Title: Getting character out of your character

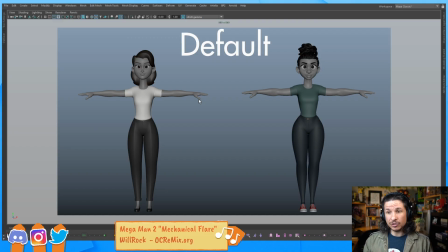[4:09]
They're really just two rigs in the T-pose. They kind of look, their designs are different in this case, but other than that, how would they walk? Let's think of the walk. A vanilla walk? Do they have a skip in their step?
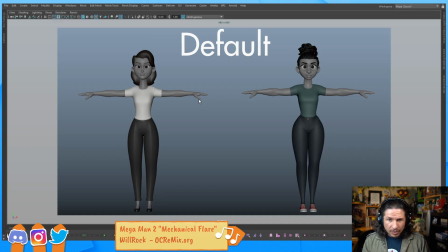[4:26]
I don't know. Do they just drag their feet? Can't tell. So anything that we have to animate here, we really have to work hard to envision how this character is going to move, because we're given nothing on how this character would interact with the world.
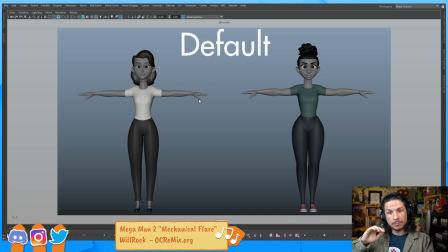[4:45]
So again, pose them out. Who is this character? Usually before you even animate any shot, you should know who your character is. Are they energetic? Are they lazy? Are they big and boisterous? Are they timid?
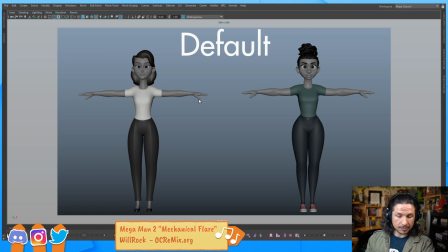[5:01]
All of these things. So here we actually posed that out. So this was a character pose I did. How would this character just stand normally?
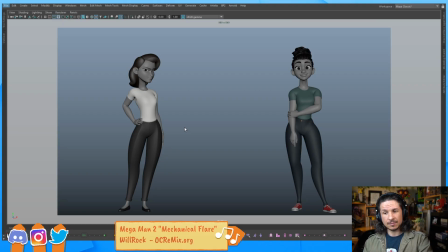[5:13]
And we ended up with this. Suddenly, we get a little bit more attitude out of these characters. One character is a little shy. They're holding their arm. So when they move, they'll be a little bit more timid as they go around the world.
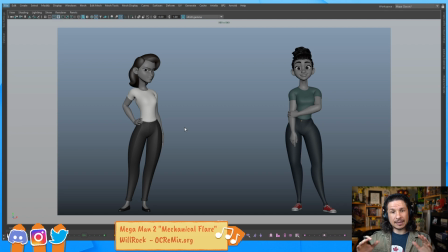[5:31]
But their stance is very wide. So that means that when they move, they're not going to walk with their feet like very narrow. They might have kind of longer strides. They have this kind of more laid back stance. The other person, feet are narrower.
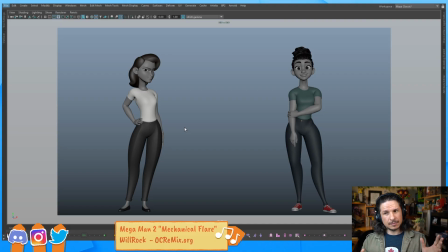[5:49]
Still kind of laid back, but in a slightly different way. She doesn't look, if you watch the head direction, she doesn't look at who she's talking to. She's looking at the side.
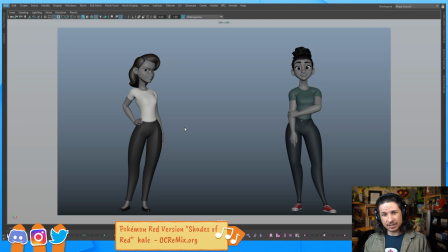[6:04]
So this tells us that this character doesn't like to interact with people, or at least not like, she doesn't like to get close to people. So how would she walk? Well, maybe she's gonna have a little bit more of a sachet in her walk,
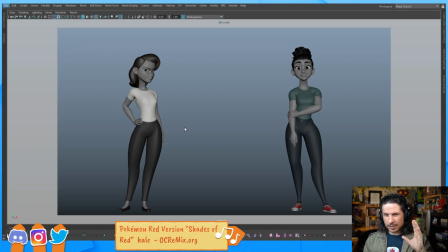[6:21]
but kind of like keeping the head low and trying not to get into people, or like not getting close to people, or letting people get close to her. She's in control of the situation. And this was another variation.
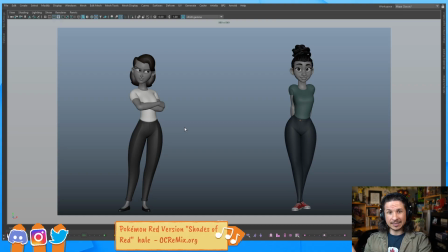[6:38]
So now we get even more so that the character on the right is shy and closed off a little bit more,
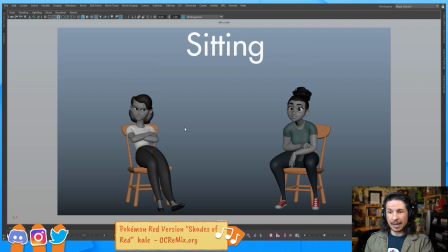[6:47]
especially with the feet. How do they sit? You don't have to do all of this. Honestly, this is excessive, but different ways the characters can sit.
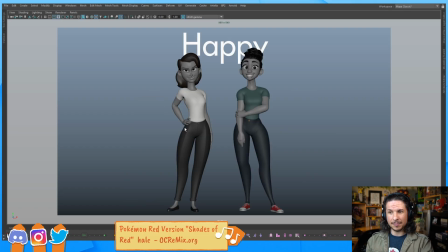[6:57]
How would they look if they're happy? How would they look if they're angry? You do these poses, and again, just very short. Honestly, all you really need is the first pose.
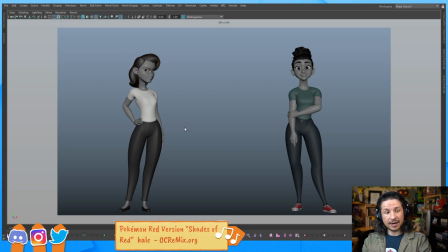[7:09]
How do they stand? From there, you will get an idea of how they will move. This is super important. Now, there's a question here. Are there any scrapped shots from the short?
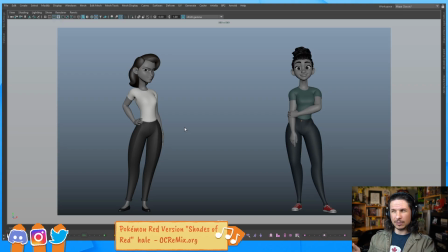[7:25]
No, I never actually got to the animation portion, unfortunately. I was about most of the way through storyboarding, and then I just ran out of time. Is this why recording booths always have posters of the characters in their idealized classic poses? Basically. You'll see this in studios a lot, even with animators.
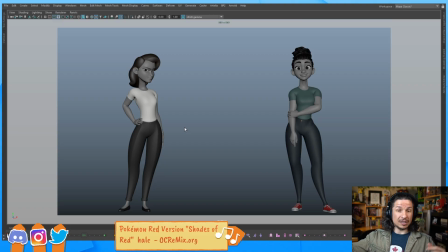[7:45]
When you're in a studio, especially like, let's say a Disney style studio, larger studio, when you're animating the character, they will actually have maquettes of the character, little figurines printed or sculpted, that you can put on your desk to keep an eye on and see how the character should look.
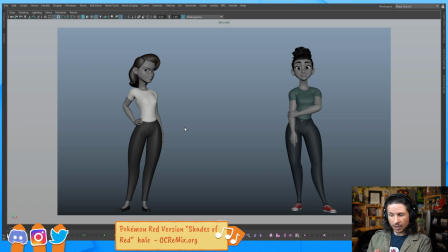[8:05]
And then you can move it around and look at it at all angles. They'll have posters, they'll have artwork on all the walls. If you go to Disney, when they're on a project, they put all of the